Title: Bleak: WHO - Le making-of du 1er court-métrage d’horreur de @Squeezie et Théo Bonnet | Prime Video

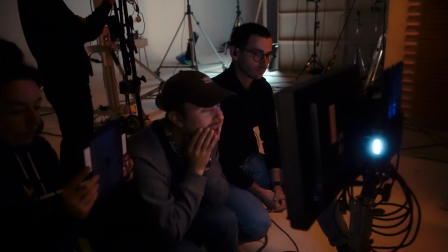Action.
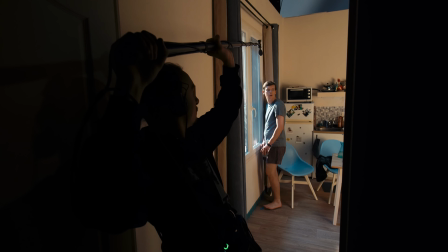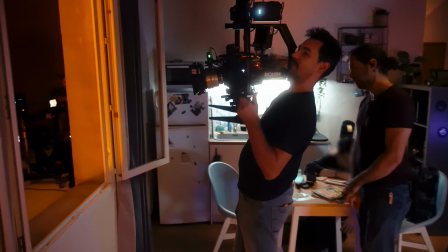Bonsoir, bonsoir, bienvenue sur le tournage du court-métrage d'horreur. Enfin, ça fait 2 ans qu'on veut le faire. Le court-métrage parle d'un mec qui est dans son appart, qui se rend compte que dans l'appart d'en face, les choses deviennent comme chez lui.
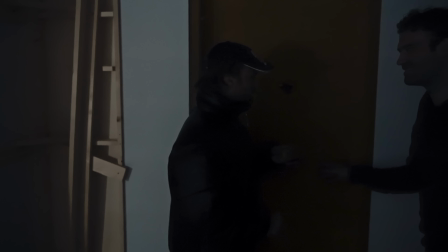Ding dong, ding dong.
C'est bon, on peut rentrer. Bienvenue dans l'appart de ce charmant jeune homme.
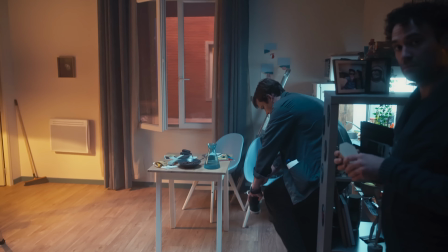Et voilà la fenêtre à travers laquelle il voit que l'appart d'en face se transforme peu à peu en son appart.
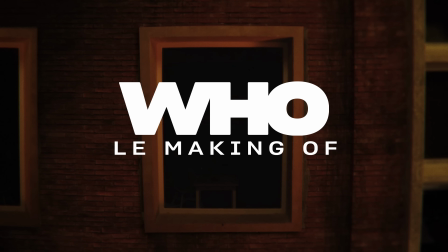En fait, quand on a commencé à écrire ce script, on cherchait une mécanique d'horreur psychologique. Pas vraiment sur les monstres, pas vraiment sur les screamers, pas vraiment sur les slashers. On voulait vraiment une thématique qui peut tous nous toucher, c'est-à-dire frôler un peu avec le fantastique, mais sans tomber dans la science-fiction.
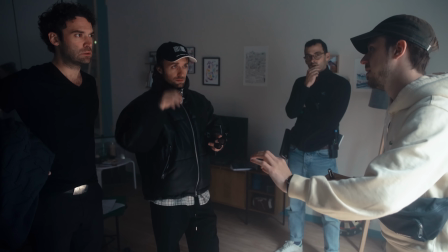On voulait vraiment essayer de faire peur avec un décor très simple. On a très vite kiffé la mécanique de créer au fur et à mesure un appartement clone de l'appartement dans lequel évolue notre personnage principal.
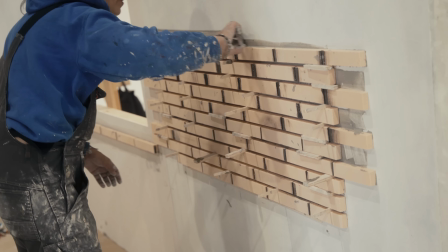Ça existe quasiment pas dans Paris, 2 immeubles qui sont exactement pareils, avec exactement la même façade face à face.
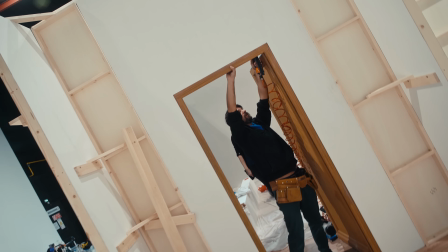Donc on s'est dit, bah let's go le construire quoi. Lorsqu'on a décidé de le refaire entièrement en studio, ça a amené d'autres difficultés.
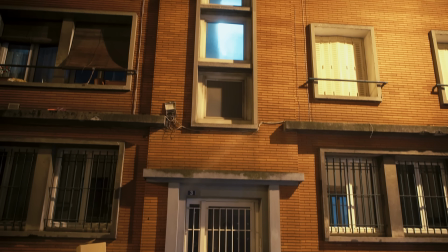Trouver les décors qui vont avec, les extérieurs, les façades. Il fallait que tout soit identique et symétrique.
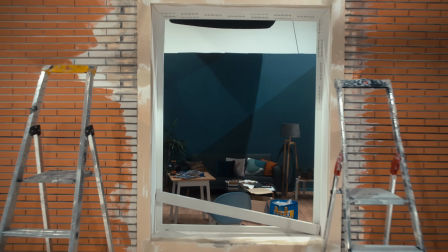Donc ça a été un vrai travail d'équipe, mais de tous les corps de métier. Pour un peu limiter l'ampleur de la construction, on s'est dit qu'on allait construire un appartement A en entier.
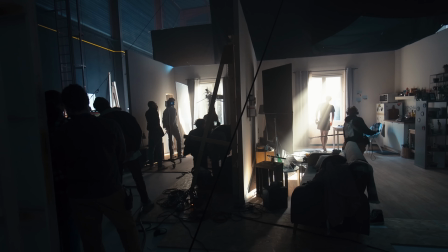Et l'appartement d'en face, il serait en permanence vu que du point de vue de notre comédien.
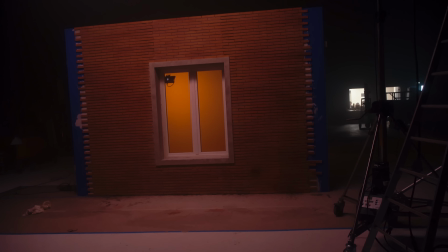Donc pour cet appartement-là, on s'est permis de faire juste le minimum, une façade et le mur du fond.
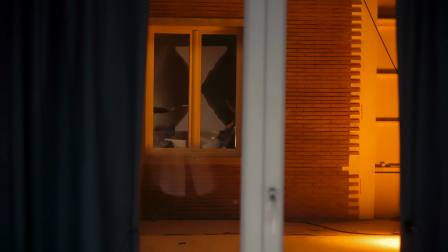On avait une problématique, c'est que quand t'es là, tu vois très vite que bah, le mur en haut, il y a de l'espace, tu vois le sol, et ça marche pas quoi. Donc on a trouvé une solution. Plus tu recules ta caméra et plus tu allonges ta focale, plus les objets du fond ont l'impression d'être proches.
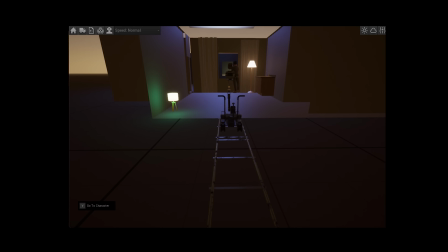Donc on a fait des simulations 3D, on a construit les 2 apparts en 3D et on a placé une caméra avec le chef-op dans l'appart pour se dire « Ah ok,
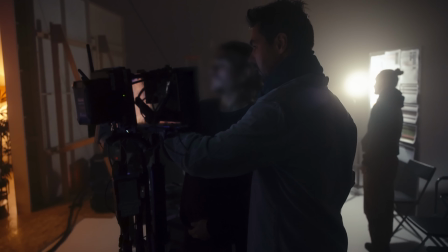il faut qu'on soit à exactement 6 mètres de là avec telle focale pour avoir tel effet. » Dès que notre comédien sera à la fenêtre là, on devra avoir cet exercice de reculer le mur, reculer la cam.
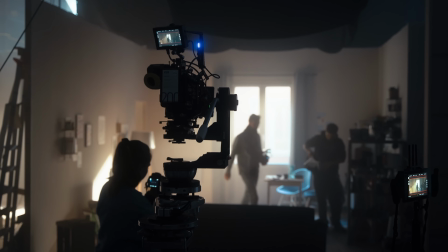Du coup on aura réellement l'impression que la fenêtre d'en face existe réellement. Mais quand notre comédien il traverse la rue et qu'il arrive en face, il arrive dans un appartement qui est entièrement inversé.
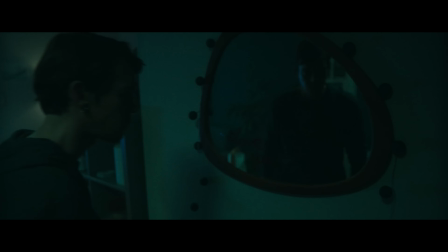Donc ce qu'on a dû faire, c'est que quand notre comédien est dans l'appartement B, il est en réalité dans l'appartement A et nous on flippe l'image.
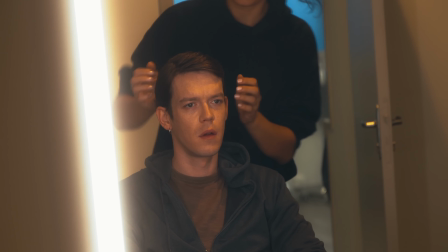On a prévu exactement la même tenue de notre comédien à l'envers. Sa mèche, on va la mettre dans l'autre sens.
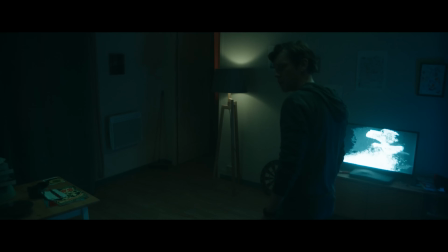Sa montre, on va lui inverser. Sa boucle d'oreille, on va l'inverser. Pour qu'une fois qu'on a flippé l'image, on ait l'impression que tout soit à l'envers sauf lui. Vous avez vu mon utilité sur un tournage de fiction? C'est 0. Ce court-métrage, je l'aurais jamais fait s'il n'y avait pas Théo. Là, c'est un luxe absolu d'avoir une telle confiance en quelqu'un qui est ton jumeau créatif. C'est là où on voit pourquoi Squeezie c'est un binôme et c'est pas juste moi.
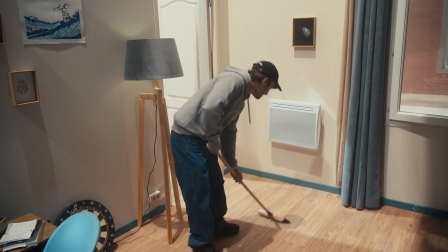Faut justifier sa présence là. Voilà.
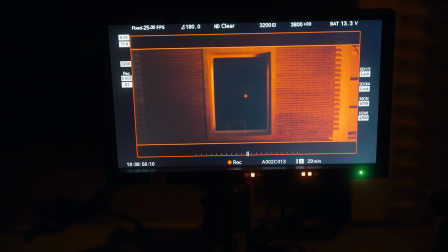Là en gros on prépare le plan séquence qui ouvre le film. La caméra elle va rentrer progressivement dans la fenêtre.
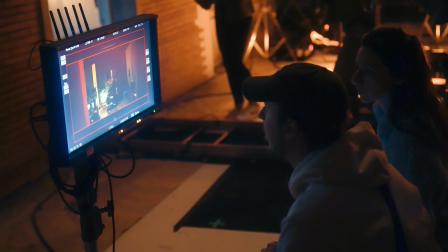On a toute une déambulation dans l'appart où on présente vraiment les différents enjeux. Le personnage, ses traits de caractère, son intérieur et le tableau principal qui lance un peu l'intrigue du film. Et une fois qu'on a fait le tour et que notre comédien observe qu'il a en effet ses voisins actuels qui sont en face, la caméra ressort de l'immeuble.
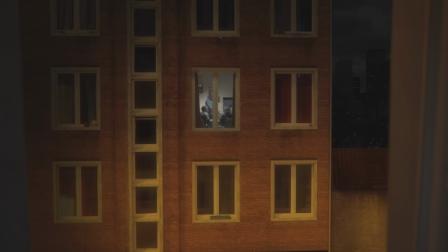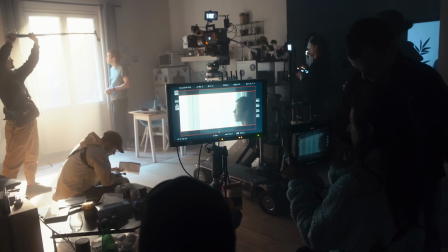Bah moi je m'appelle Pierre Sever, je joue le rôle de Nathan. C'est un jeune homme, tout va bien dans sa vie.
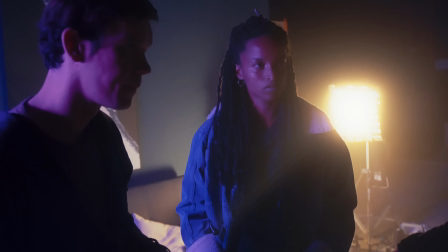Il a une routine qui est établie, il a une copine qu'il aime, il a un appart qu'il kiffe.
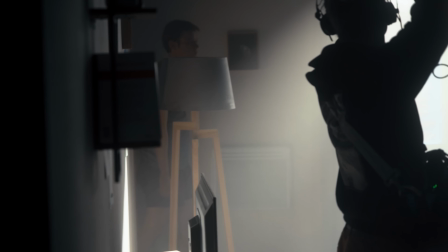Ce qui va être intéressant, c'est dans cette formule-là, c'est comment tout son petit train-train va se déboulonner en une journée. C'est comment tu vois ce mec petit à petit perdre pied avec la réalité. Action.
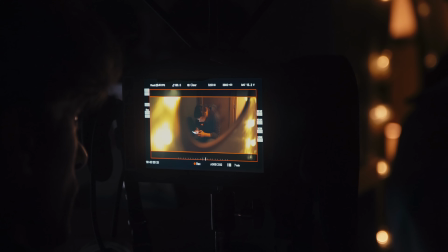Vu que tout repose sur toi dans un espace, t'es obligé d'être vraiment en confiance pour pouvoir essayer plein de choses.
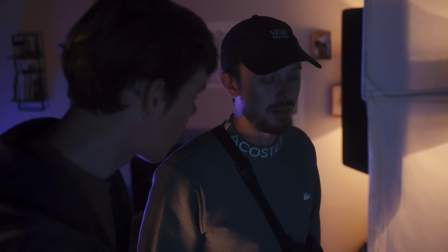Et avec Théo, on a pris le temps de pouvoir se parler avant. On a construit notre bac à sable.